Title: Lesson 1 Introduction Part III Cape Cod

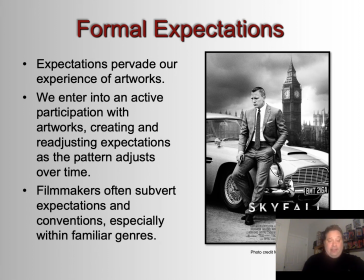(8:15)
That's part of why so much of it is so similar, right? Why every Marvel film plays similarly, why every Bond film plays similarly, because audiences want it to. They expect it to. They've discovered that they take pleasure from it,
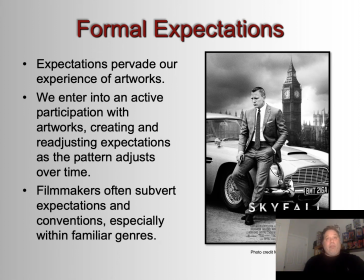(8:31)
and even though they want it to be a little bit different each time so they're not bored, they essentially want the same things. And so expectations are central to our experience of all art. And we enter into an active participation with art, creating and readjusting expectations as the pattern adjusts over time.
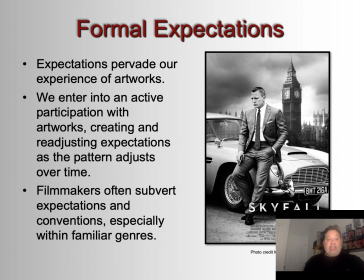(8:53)
Filmmakers often subvert expectations and conventions, especially within familiar genres, right? So in Skyfall, for example, there's a throwaway line when Bond basically confesses to having a relationship with a man.
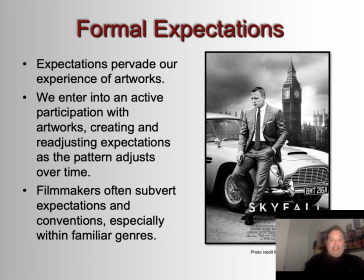(9:15)
Now, that would never fly in the 1960s, 70s, or 80s, right? Probably not even the 90s. But our expectations of Bond is that he evolves with the culture, right? And so you see these subtle differences that reflect the culture.
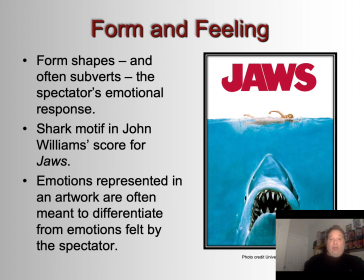(9:38)
Form and feeling. Feeling is at the center of all movies. Movies are not intellectual experiences. We can intellectualize them. We can go back and we can look at how they're made, and we can admire that. But in the moment, they're grabbing us, right? That's why we love them. Or television, or video games.
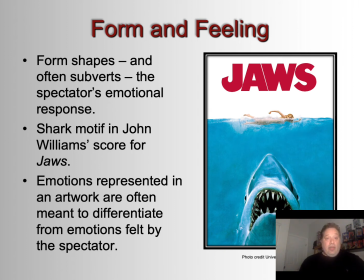(9:57)
which uses a lot of the same formal elements as film. Form shapes and often subverts the spectator's emotional response. We know this.
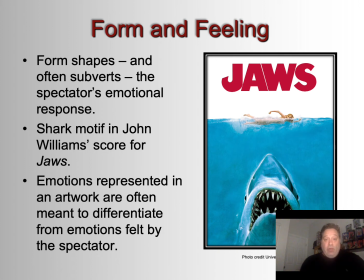(10:10)
The shark motif in John Williams' score for Jaws being one of the most famous elements of form that creates emotion in us, because especially for people that are first seeing the film, and especially when it first came out, before it became really famous,
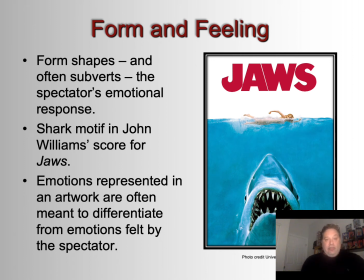(10:28)
when that dun-dun-dun famous refrain came on, people's stomach tightened, right? The fear started to well in them. Like, that emotional response was created expertly by the filmmakers.
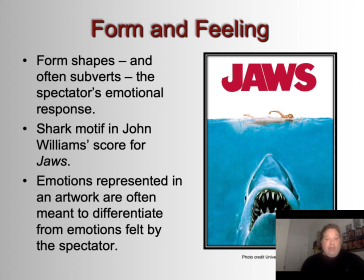(10:48)
So form is meant to create feeling. And the emotions represented in artwork are often meant to differentiate from emotions felt by a spectator, right? We might witness a character who's incredibly violent and angry,
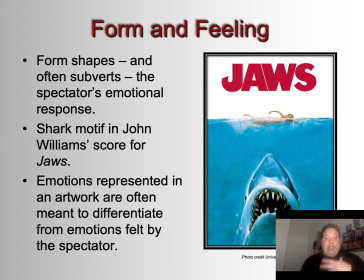(11:05)
but what we're feeling is sadness, because we know that that character is trying to get revenge because someone killed his family or whatever it is, right? So there's this disconnect that informs our experience as well, emotionally.
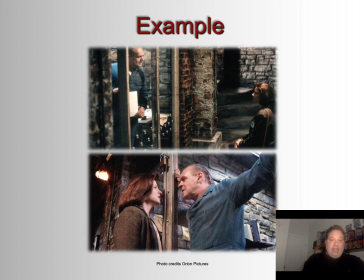(11:19)
And here's an example from The Silence of the Lambs in terms of the relationship between form and feeling. So if we look at the top still, this is when Clarice first meets Hannibal. She doesn't know him yet. She doesn't know what to expect, right? She's keeping her distance. And so Jonathan Demme, the director, he gives us a basic
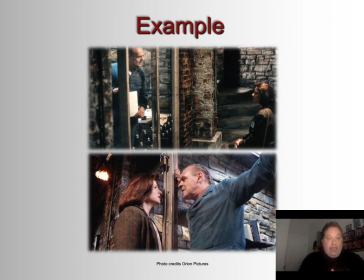(11:41)
two-shot of Hannibal and Clarice. It's a straight-on shot, right? They're keeping their distance in the frame. They're at the edges of the frame. And later, by the end of the scene, they've already formed an emotional bond.
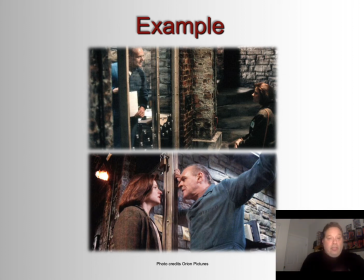(11:59)
And so the director changes the shots, right? Now it's a low-angle shot looking up at them, which gives us a sense of intimacy. Now they're closer together in the frame, right? Now they're medium shots instead of medium-long shots so that we can be closer to their faces.